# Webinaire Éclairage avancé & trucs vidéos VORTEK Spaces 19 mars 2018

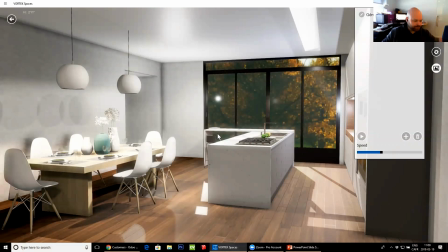1731s
Puis ça, c'est quelque chose, je dirais, il n'y a pas vraiment de meilleur truc que de dire que vous allez le catcher avec l'expérience. Donc, on finit par comprendre assez facilement de dire de ce point de vue-là à l'autre point de vue, est-ce que la caméra va partir d'avant? Est-ce qu'elle va partir de reculant? Est-ce qu'elle va partir de se tourner? Fait que souvent, on va avoir...
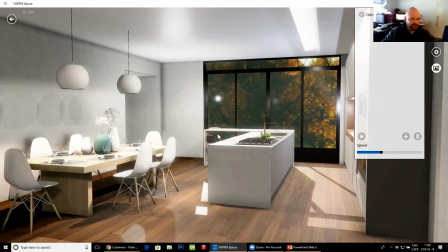1751s
C'est ça, on va finir par s'habituer. Ensuite, au niveau des points de vue,
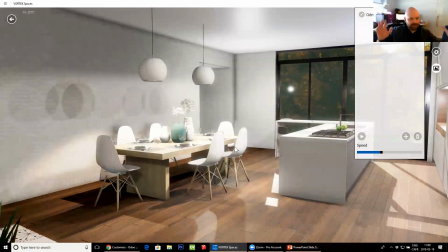1755s
je dirais, mettez-en pas trop. des fois je vois des gens pour virer comme ça, on met une vue de même une vue de même, une vue comme ça si on met 5 points de vue, ça veut dire que pour faire un mouvement comme là,
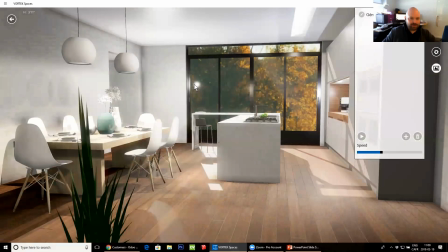1767s
si mettons je le fais ici je le fais et je les effacerai pour montrer mettons je le passe par ici puis après ça, je vais me tourner puis j'en mets un autre ici de même
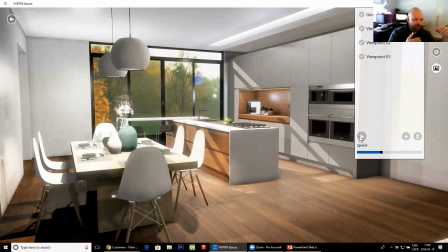1776s
puis après ça, j'arrivais puis là je m'en allais puis finir comme ça vous allez voir dans le fond si je retourne du premier point, puis là, je fais play pour passer entre les points, ça va faire beaucoup de petites coupures, dans le fond,
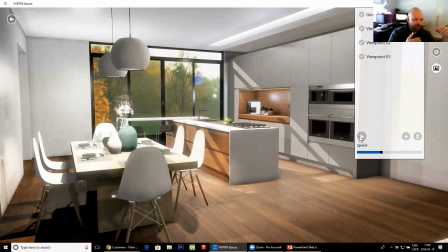1795s
entre les points. C'est quelque chose qui est moins intéressant d'avoir des points qui sont très, très près au niveau du sol. Le temps de déplacement et les ralentis sont calculés souvent à partir de la distance au sol. Même si j'ai un point, par exemple, où je regarde ici vers la gauche, puis je ne bouge pas du sol du tout, puis je regarde vers la droite,
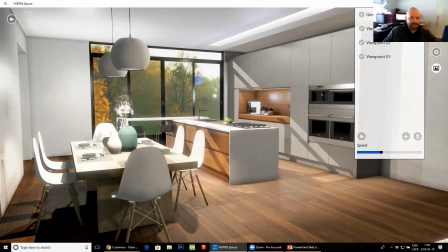1813s
la transition va être ultra rapide entre les deux points parce qu'il n'y a pas de déplacement au sol. tandis qu'encore là, si moi je prends ici ces points-là puis j'efface par exemple celui-là puis celui-là, dans le fond je suis au point-là puis on s'en va.
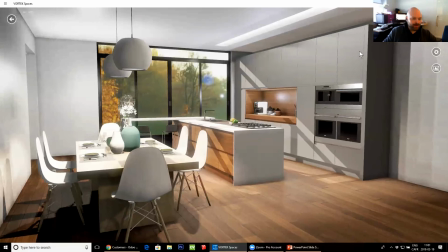1825s
Au lieu d'avoir quatre points, j'ai deux points, bien là, ça va être beaucoup plus,
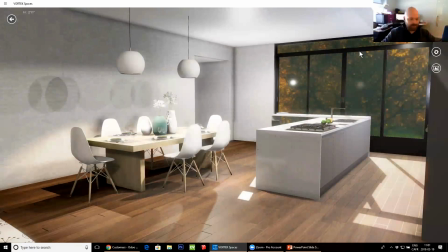1830s
c'est juste une belle transition, on arrive à la même place à l'autre bout puis on n'a pas eu plein d'encoches et de petits stops rapides pour passer d'un endroit à l'autre. Comme je disais, dans le fond, pour avoir des beaux mouvements fluides, bien d'y aller avec moins de points un petit peu quand on va se déplacer.
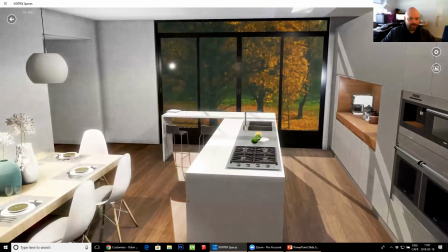1845s
Ici, je dirais comme ça. Ensuite un autre des trucs, de ne pas essayer de trop regarder à gauche, ensuite à droite, à gauche, à droite,
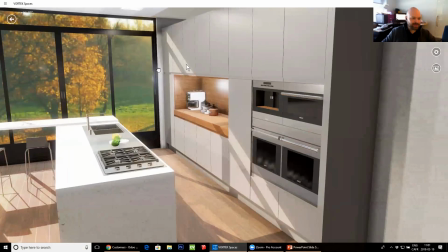1852s
à la limite de ne pas repasser dans un autre sens avec la caméra plus tard parce que sinon,
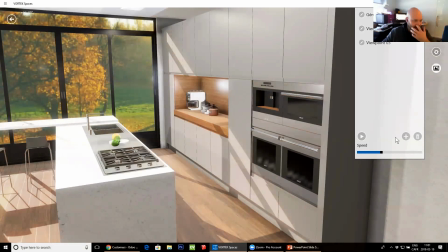1859s
comme je disais, surtout si on n'a pas une grosse différence par rapport à la distance au sol, le déplacement entre les points va paraître très très très rapide.
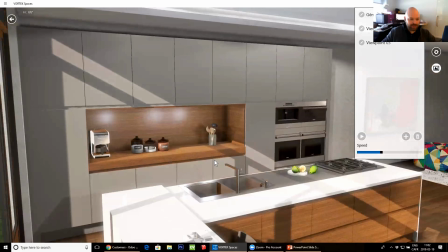1868s
Comme je disais dans le fond, moi je m'en viendrais ici puis peut-être au lieu d'avoir tendance à me de bord pour aller regarder au niveau de l'évier. Je vais juste aller mettre une autre vue qui va être un petit peu plus comme ça.
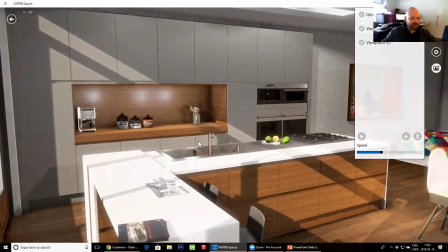1887s
Encore là, c'est l'idée vraiment de dire on va chercher les vues de rendu, on va chercher en même temps dans le fond les vues qu'on va pouvoir montrer au client.
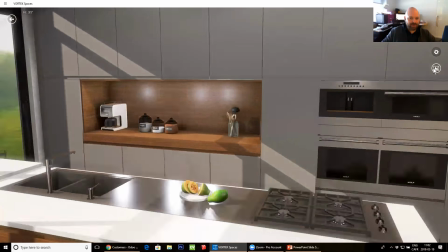1895s
On voit dans le fond quand je passe d'un point vers l'autre, ça va faire vraiment juste un mouvement qui est très très fluide.
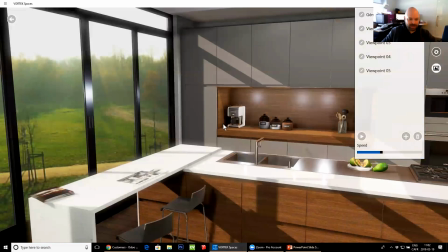1903s
On voit bien vraiment tout ce pan-là de ma cuisine. Ensuite, aussi, il y a une autre chose qui va être intéressante, mais si on a des îlots, des choses comme ça, des fois, de descendre, d'aller chercher vraiment une vue au niveau du sol,
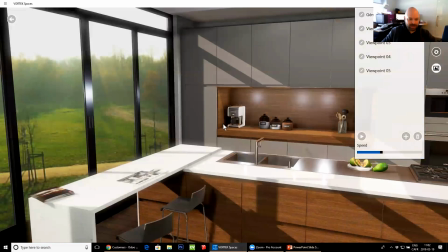1918s
une vue où aussi on va monter en haut, on va regarder par en bas. Juste changer dans les angles de vue, c'est quelque chose qui est super intéressant aussi.
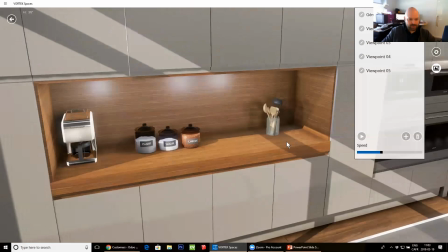1927s
Dans ce cas-ci, ici, je pourrais aller chercher. Ensuite, je pourrais retourner, par exemple, sur le dessus.
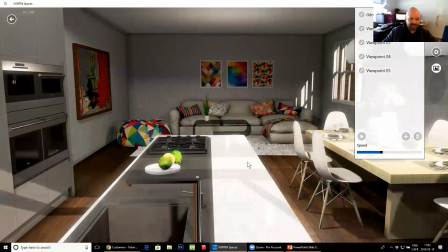1934s
Puis avec des vues où on voit par exemple, ça c'est des choses que j'aime, mais me positionner à des endroits où la personne serait positionnée, tu sais, regarder le salon, mais à partir de la cuisine.
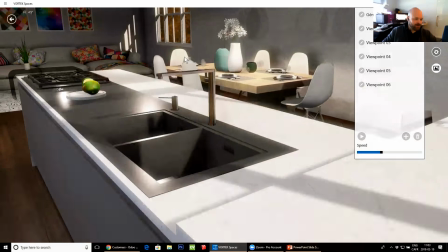1943s
Ça fait que ça, c'est le genre de choses que les gens vont trouver ça intéressant de voir. Puis après ça, je vais venir chercher mon autre côté ici, comme ça.
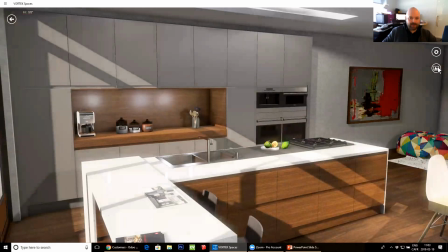1951s
Donc là, encore là, si je me retourne dans mon point 4 pour voir ce que ça va donner, c'est un petit peu.
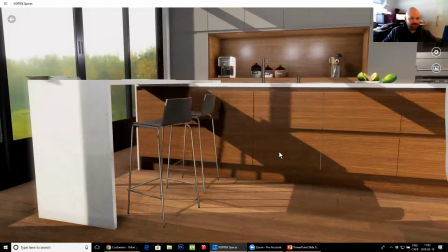1958s
Puis là, on voit dans le fond, il va descendre ici sur le côté pour aller chercher mes chaises. Puis après ça, ils vont monter sur le dessus pour aller chercher ma vue qui est là.
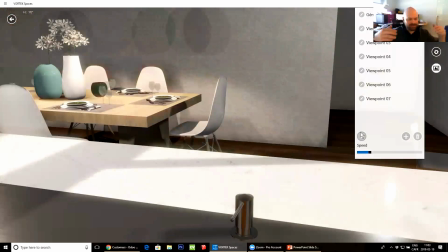1966s
Puis après ça, redescendre pour aller chercher la vue. Donc, en faisant comme ça, comme je disais, c'est que ça me permet de dire, on a passé au travers de tout mon îlot, de montrer le mur aussi, mais sans vraiment de flipper de gauche à droite. Fait qu'il va essayer de trouver des façons de faire qui vont être très, très, très fluides.